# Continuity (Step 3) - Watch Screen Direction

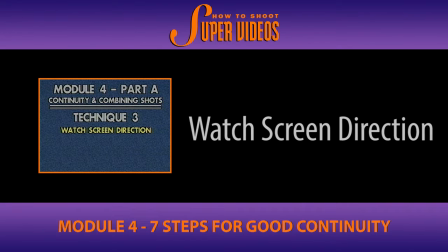(0:00)
Here's an example of what happens if you go too far with it, though. Technique number 3. Be aware of crossing the axis and screen direction. Let's say we were shooting a man on a rifle range. Let's say this man was firing his rifle this way at a target over there. Let's say you were shooting video of me. I am the rifleman. I am aiming at a target over here. You shoot me from over there. It looks like on the video screen that I am aiming in that direction. Then in your excitement, you decide to walk around me, and you're going to come over here now, and you're going to take another shot of me, maybe a close-up of me pulling the trigger, okay, from there. Now what's it going to look like? Which direction on the screen is it going to look like the gun is suddenly aiming? The opposite direction. It totally screws up the screen continuity, and it confuses the viewer, and they say, whoa, what happened here? It looks like, especially, for example, if there was an audience back there, and suddenly the gallery is watching, and suddenly instead of the guy looking like he's aiming his gun at his target, in the next shot it looks like he decided to take some pot shots at the people in the gallery.
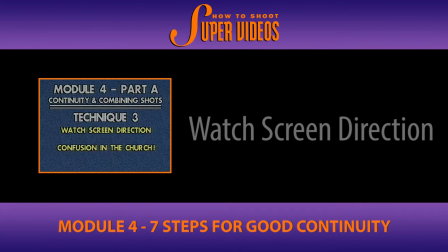(1:05)
This is the kind of confusion that can arise. At a church,
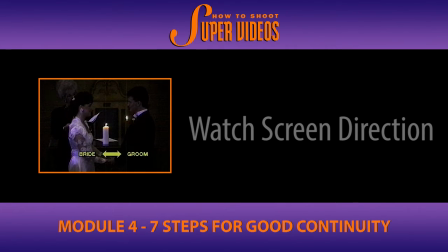(1:10)
with one camera on the altar and the other camera on the balcony, the bride and groom appear to flip-flop.
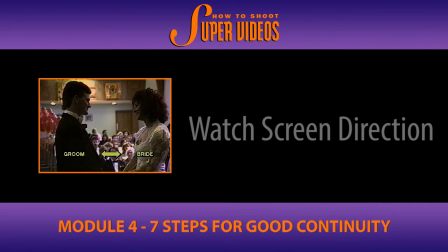(1:20)
Did you get that? Watch the position of the bride and groom. The groom is on the left. The bride is on the right. That's because we're on the altar.
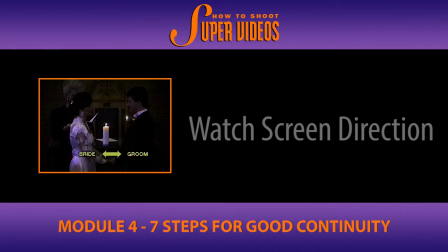(1:29)
This view is from the balcony, on the opposite side of the axis, relative to the first camera. The apparent flip-flop of the subjects can be confusing to the viewer.
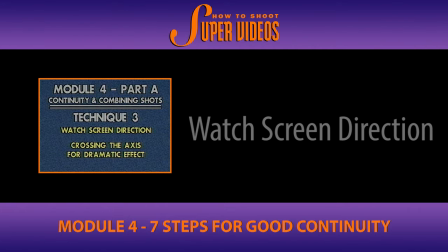(1:41)
Crossing the axis can be done deliberately for a dramatic effect.
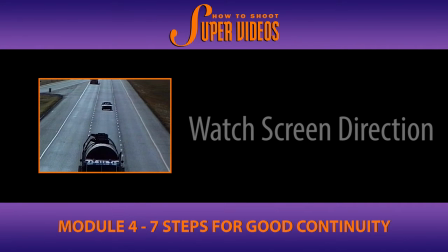(1:49)
The vehicle appears to be coming toward the camera, and in the next shot it's going away. You've probably seen shots in movies where an airplane is taking off, and you see it kind of coming right at you, and the next shot it's going away from you. And the angle has actually been crossed right across the 180-degree line to produce that effect. Once again, if it's used knowledgeably and sensibly, it's fine. But when it's used accidentally or not knowledgeably, it can be confusing.
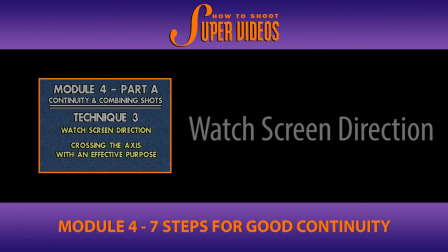(2:16)
Here's another example of crossing the axis, which works effectively.
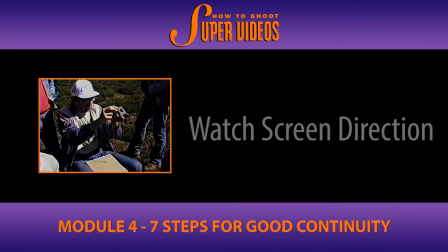(2:21) Whereby I fold the compass over like this, and I'm actually looking in the mirror on the top here, sighting through the sight at the same time and turning myself until I'm getting the proper bearing,
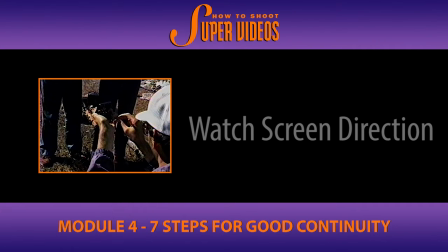(2:33) and then I'm sighting through this little hole here, just like the sights on a gun.
Okay, you see what happened was at first the shot was taken from in front, then it was taken from behind, but on purpose because we wanted to convey that sense of sighting where he's sighting through the compass.
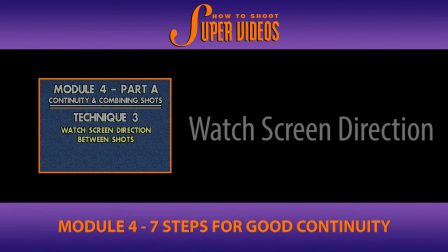(2:47)
It's important to maintain a sense of screen direction as you change angle and scale.
He found the head. He stuck it on top of the body he'd found earlier and called the combination a Brontosaurus.
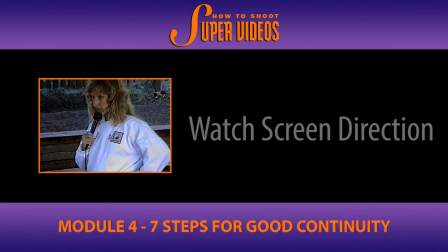(3:01) And you know why this is very exciting for the zoo?
She's looking at the kids, and the kids are looking at her.
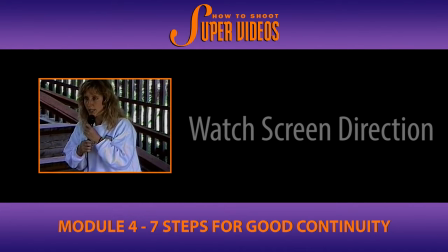(3:08)
She looks like she's facing one direction, and the kids look like they're facing right back at her. But it's possible, again, in your excitement, if you were doing something like this, to shoot the kids from another angle where they would be facing on screen the same way she is. So it would look like she is lecturing to them, and it would look like they are listening to her with their backs to her. But by deliberately choosing the right shots and putting them in sequence, logically following one another the way we do, we have her facing this way and the kids facing that way.
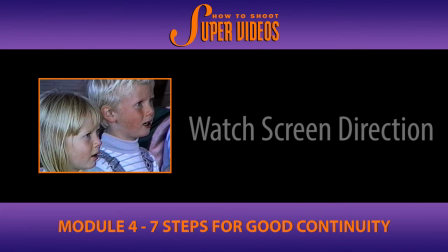(3:36)
It's again all part of having good continuity in your video. Same here.
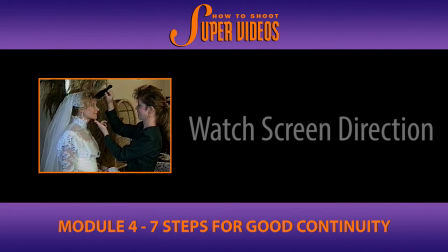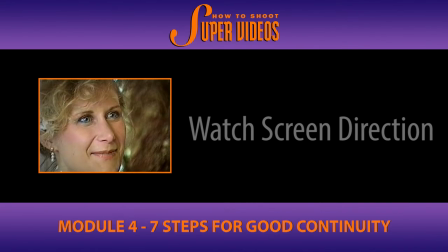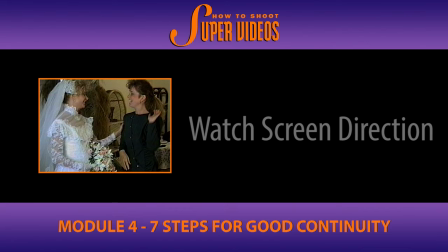(3:51)
See, everyone is in the right spatial position, whereas it's possible by walking around the other side of these people, you could have shot it and crossed the axis, and it would have looked like suddenly the wrong people were staring the wrong direction at each other.